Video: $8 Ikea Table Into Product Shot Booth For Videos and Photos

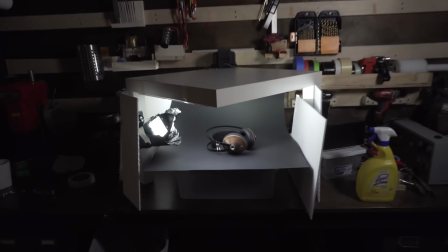0s
Today we're going to take an $8 IKEA table and turn it into a product booth for shooting videos and photos.
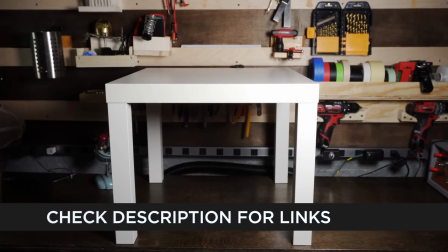15s
This whole project is based around the IKEA LAC side table. You can pick this up for just under $8 and you don't have to use this table. You can really use anything like this or even a cardboard box. But this is readily available and I had one upstairs and it turned out to be the perfect size for this project.
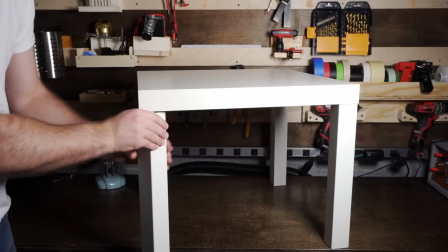31s
The way the leg is constructed is there's just three legs that kind of screw into the particle board top.
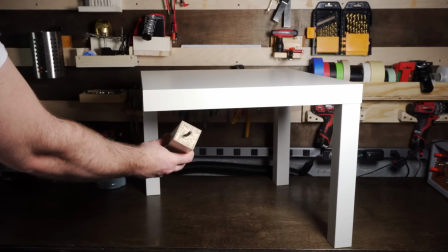36s
So I started by just removing one of the four legs that legless corner is going to become the front
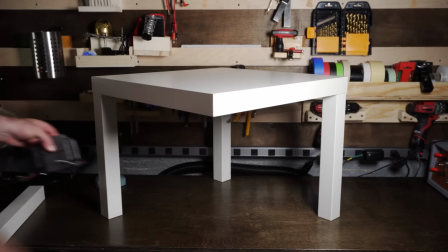42s
of our booth To keep the table from tipping forward put something heavy on the back corner.
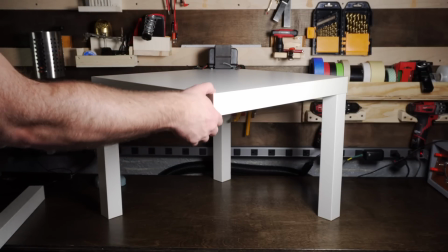47s
You can use a dumbbell or something like that I had a giant transformer, so I just threw that on the back leg So next we're going to set up the background for this I just
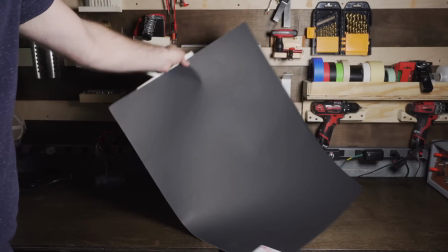56s
went to Target and picked up some of this project paper board stuff comes in several different colors so
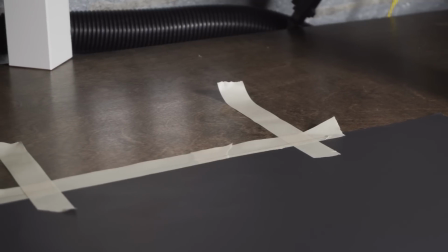61s
I grabbed the charcoal gray as well as a yellow. I added just a little bit of tape and attached it as far back as I could underneath the table.
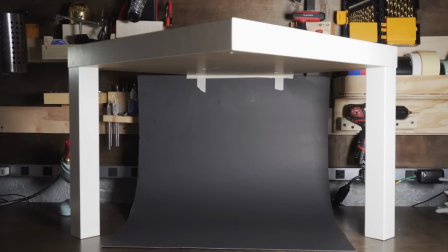69s
With the background in place, we need to set up a white ceiling for our little photo booth here.
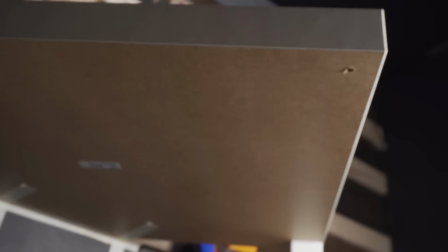74s
The whole concept of this setup is to use bounce lighting, and the bottom of the table is like a finished particle board or something, so it's not going to bounce light very well.
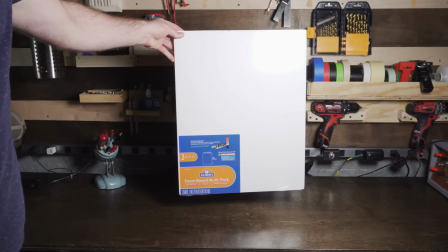82s
And this is where white foam core comes in. You can buy this stuff anywhere. I picked it up at Target, and it came in a three-pack, and it was just about the right size.
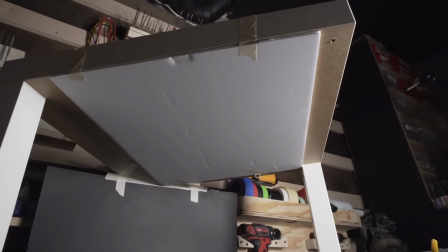90s
I took one of the three boards and taped it underneath the table. This will give us a great service to bounce our light off of.
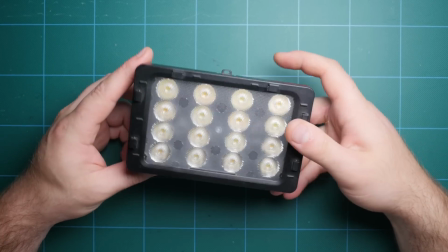95s
Speaking of lights, you can really use any light for this. I found it easiest just to use small LED lights.
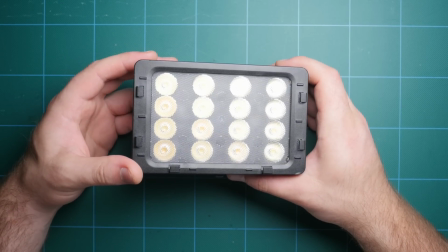100s
You can pick these up on Amazon or eBay for 20 to 30 bucks, which is great. I had a couple of these Switchtronic lights on hand, so I'm going to be using those.
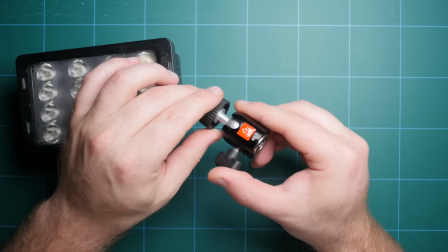108s
To mount the light, we're going to need a small articulating ball head.
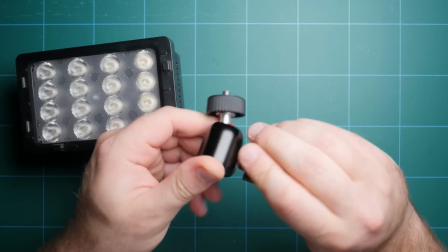111s
Just make sure you use one with a quarter 20 or one that you can adapt to a female quarter 20 on the bottom.
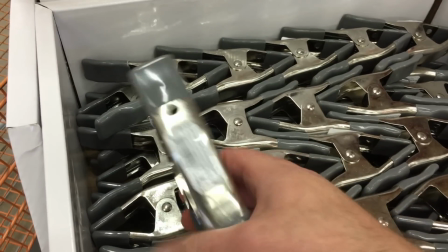117s
We're going to be clamping this light to the leg of the table. So I ran over to Home Depot and picked up one of these awesome 99 cent dollar clamps.
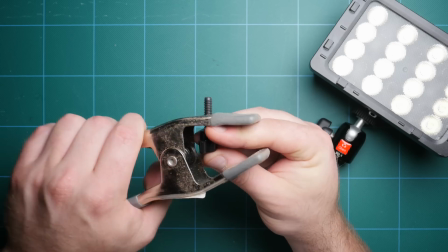125s
I have tons of these and I use them all of the time. The cool thing about these clamps is they have holes that are the perfect size for a quarter 20 bolt.
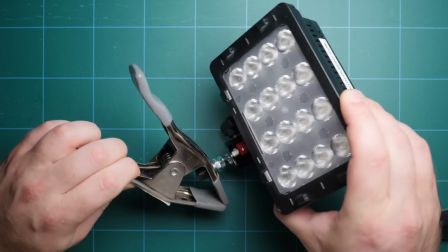133s
The bolt I use is a little long so I threw a couple extra nuts on there and then mounted the lights and the ball head onto the clamp.
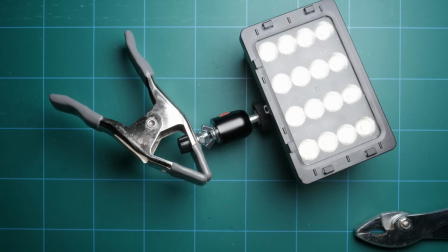139s
Now we have a great little clamped light setup that we can attach to the leg of the table.
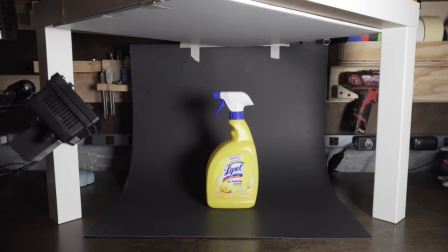144s
To test out the light, grab an object, throw it on the background, and clamp your light to one of the legs.
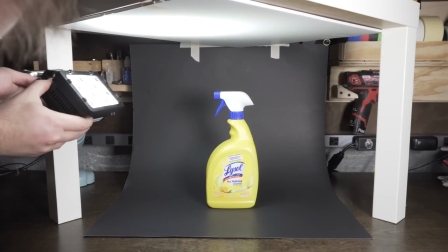150s
Turn on the light and position it so that the light is bouncing right around the center of that foam core ceiling we set up earlier.
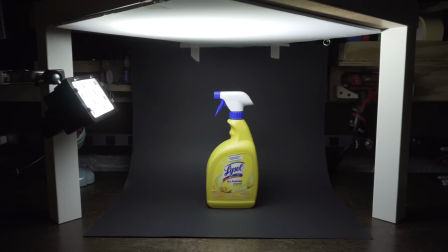156s
I turned off the house light so you guys can see what this looks like, and as it is right now,
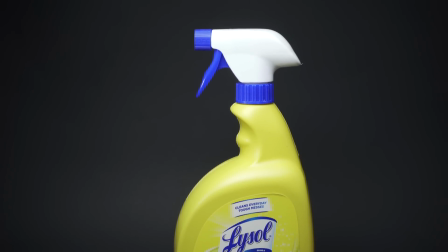160s
this could be totally usable, and you can already see how beautiful that bounce light is on the object.
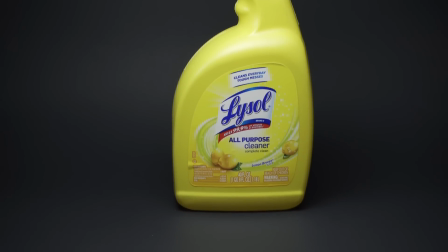165s
But we're going to be sprucing it up more, so there's a couple things we can do to really improve our lighting.
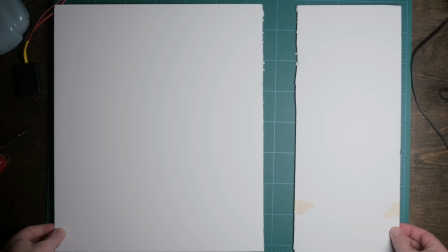170s
The foam core I bought came in a three pack so I grabbed the other two boards and on each of them I cut about one-third off.
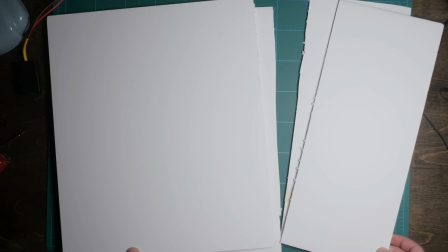177s
This gave me a total of four bounce cards if you will.
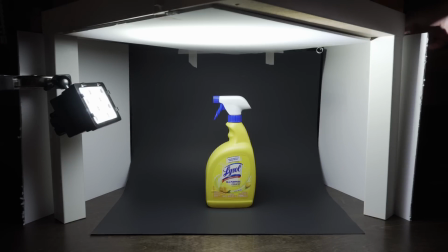179s
I then set them up so that there were two large ones in the back leaning up against the table and then two of the thinner ones in the front.
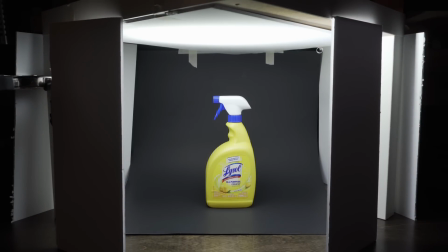186s
This will still allow me to shoot video or photos but it's going to add a lot of bounce light and fill to the subject. In this case Lysol spray. We'll talk about some neat tricks a little bit later when it comes to using these fill cards but the next thing we want to do is flag the actual light.
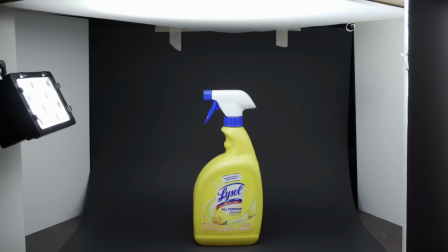202s
You'll notice on this Lysol spray bottle that there's some hot spots where we see the light hitting directly onto the spray bottle.
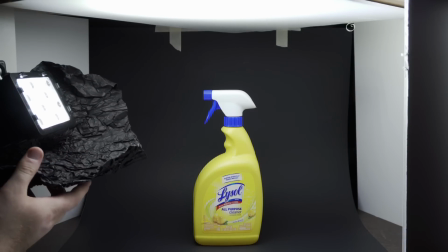210s
We need to keep in mind our whole goal is soft, beautiful, pleasing light so we don't want any harsh light and as it stands we're getting mostly bounce light but
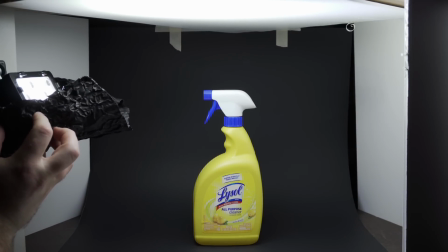218s
some of the light is going directly from the light onto the subject so we want to block that or flag it.
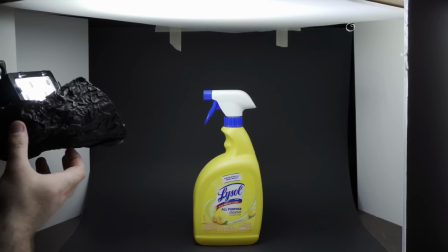223s
You could use some black foam core and just tape it on the light. I had some of this black wrap lying around which is essentially hardcore aluminum foil that is black. So I'm going to use that to block the light from hitting the bottle directly. And here's a before and after to show you how nasty that direct light is.
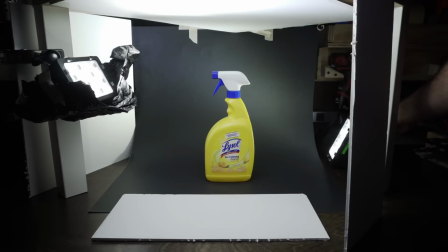239s
With that done, an optional step would be to add a second light. This will fill in the background and give us a little more separation.
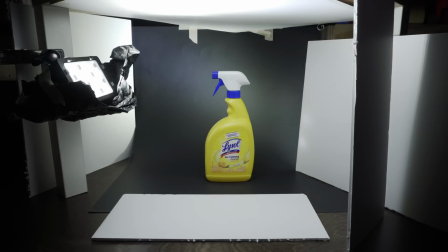245s
Again, we don't want the light directly hitting our subject, so I used one of the back fill boards to keep the light from hitting the bottle.
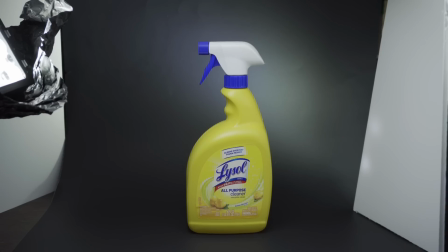252s
Now that we have our light dialed in pretty good, it's time to bring in something a little more interesting than Lysol all-purpose cleaner.
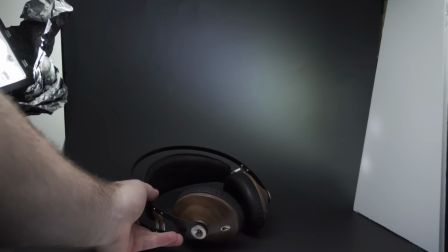258s
So I grabbed these sexy Mies headphones that I recently got and I'll be reviewing shortly and right away we have a problem.
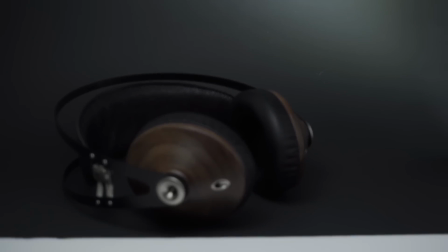264s
Smaller objects like this are obviously going to be farther away from our bounce light source so we need to bring it closer or bring the light closer.
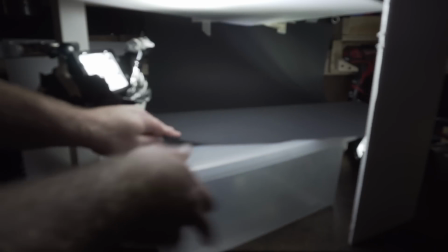271s
A real simple fix to this is just to grab some square flat object and put it underneath the background paper.
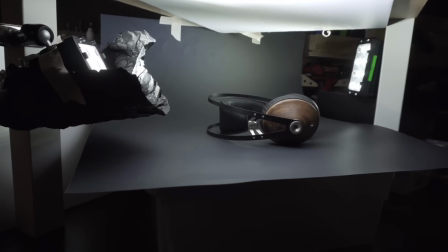278s
In my case I just grabbed an old plastic bin and this did a great job with these headphones.
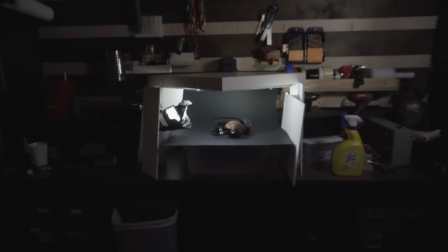282s
Now we're going to talk more specifically about using these lighting tools to really show off a product.
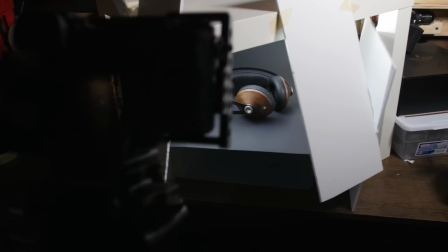288s
So here we have one of the final shots and I'm going to walk you through the lighting and the foam core placement for all these bounce cards.
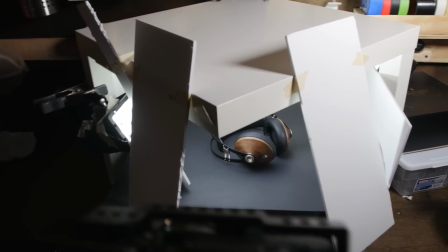296s
Looks kind of complicated but it's really simple. Let's start with the front. You'll notice we have two pieces of foam core.
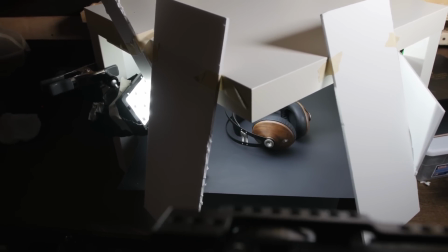304s
Those are adding fill at the front. You'll notice that they're not centered. I didn't want the entire headphone to be all bright everywhere.
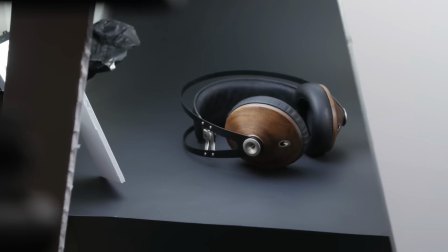311s
I wanted a little bit of contrast. You can see toward the front or the foreground of the shot, there's some nice shadow there, which is really, really nice.
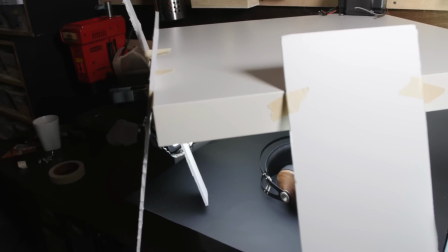319s
So that's what those are doing. And pretty much all of these are either just lean somewhere, or you'll see I just have a little bit of tape holding it in place.
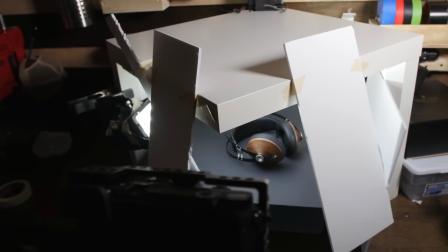326s
This stuff is super light, so you don't need a lot to rig it up. So that is the front left and right.
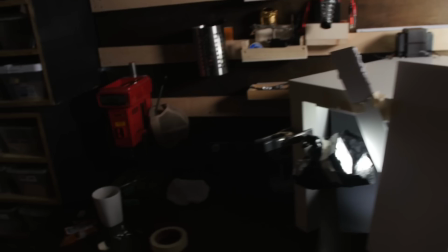331s
On the backs,
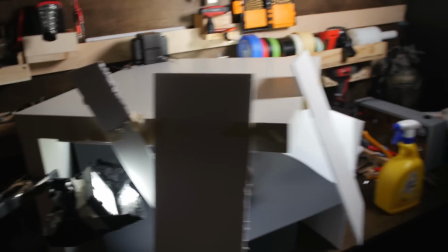333s
I have a piece of foam core on either side of the backdrop so to the other side here and that again that's just giving a
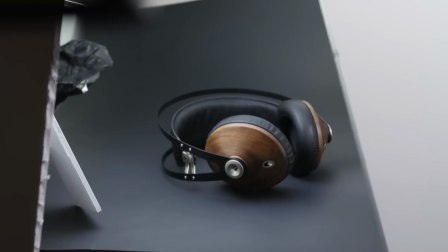341s
more overall fill light and giving us that beautiful soft light for
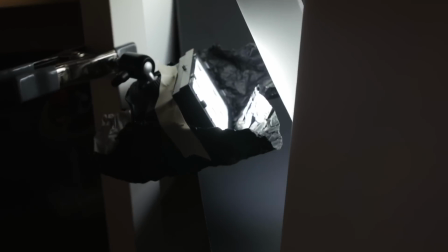345s
lights it's the same setup we saw earlier one light with some wrap on
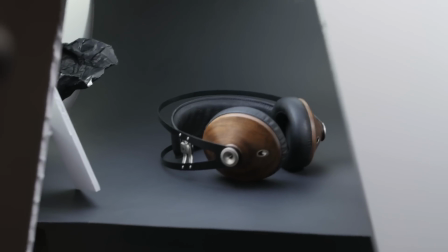350s
it black wrap and that's to keep the light from directly hitting the headphones all I want is bounce light so there's no
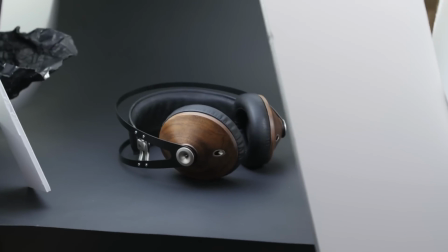357s
point where that light is straight on hitting the headphones there everything is indirect bounced lighting.
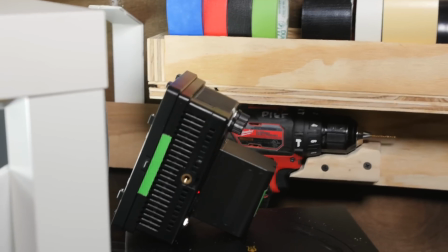365s
The other light is in the back here and that is strictly adding light to the background.
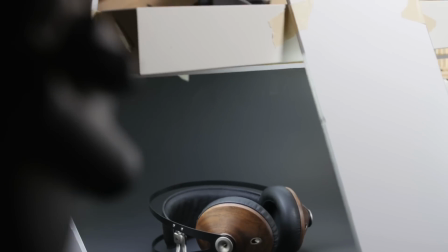370s
So there's going to be a little bit of bounce but the light isn't touching or hitting any of the headphones and that is
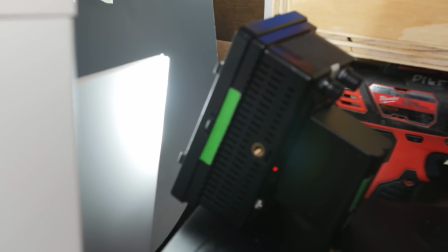376s
controlled by that one bounce card you see there you can see it's kind of blocking the light from hitting the actual headphones.
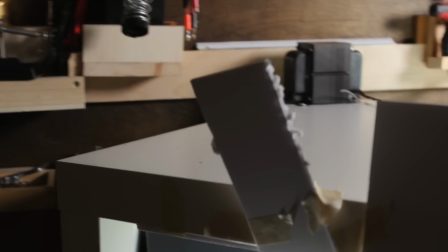383s
And then finally I took a scrap piece and you'll notice it's just dangling here going into the shot this
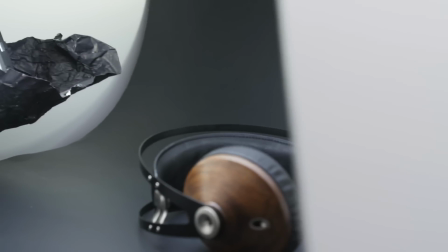390s
long piece of foam core and that is for this little logo that's made of silver on the side of the headphone.
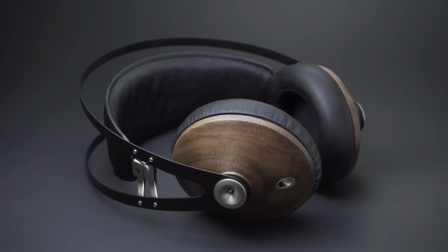397s
I noticed it wasn't getting a lot of love in the shot and it's pretty dark but it's a really cool feature on the headphone and kind of a real eye catcher so I added just that little piece you can see right there and that's just giving me just enough fill to kind of
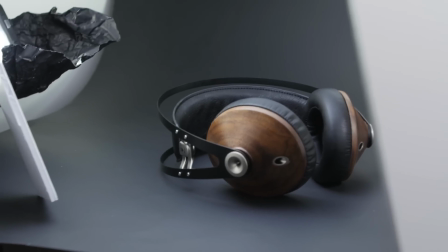410s
lift up the exposure on that part of the headphones.
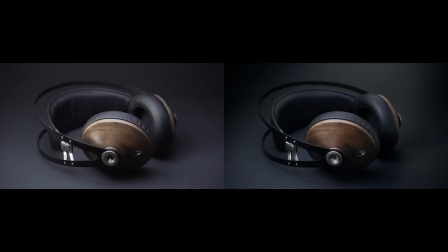413s
Let's take a look at a bunch of before and afters to see how powerful these different little tools and tricks are for lighting.
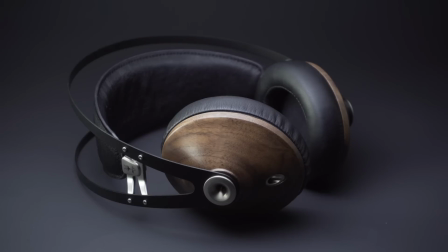420s
So here are the headphones with no modifiers, no flags, no bounce cards, no nothing. We just have the light bouncing off of the top of the table.
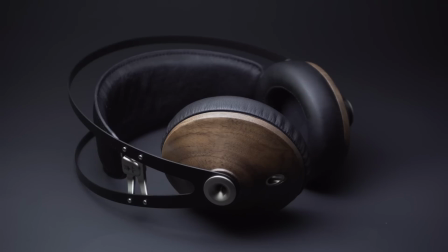428s
And here's an image where we added a flag or some black wrap to keep the light from spilling or hitting directly onto the headphones. If I go back and forth here, you notice there's a pretty big difference and the lighting is much more pleasing. Next we have fill added as well as a background light.
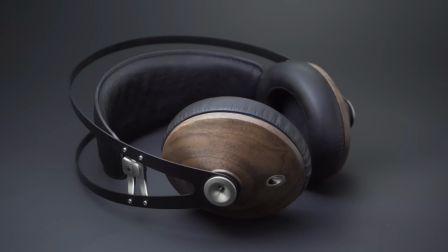443s
And then finally that one single piece of foam core just to show off the logo on the side of the headphones. Once we're happy with our lighting we get a couple shots we can go ahead and bring them in and add some color correction and grading. So that is how I took an IKEA table and turned it into a really great product booth for shooting videos and photos. A couple things that you can do to further either improve or modify how you use this setup. First you can easily change the background. So I've been using the gray but you could throw in other colors like this yellow.
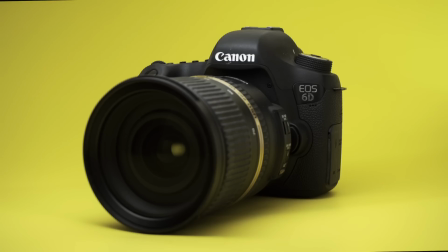479s
So sky's the limit. You can use any color, any kind of photos, really anything for that. Another tip is if you're going to be using two lights, try playing with different color temperatures.
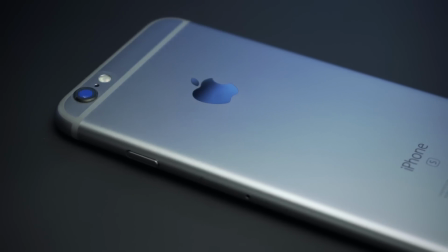488s
So in these shots, the foreground, the main light that bounces is set to tungsten color.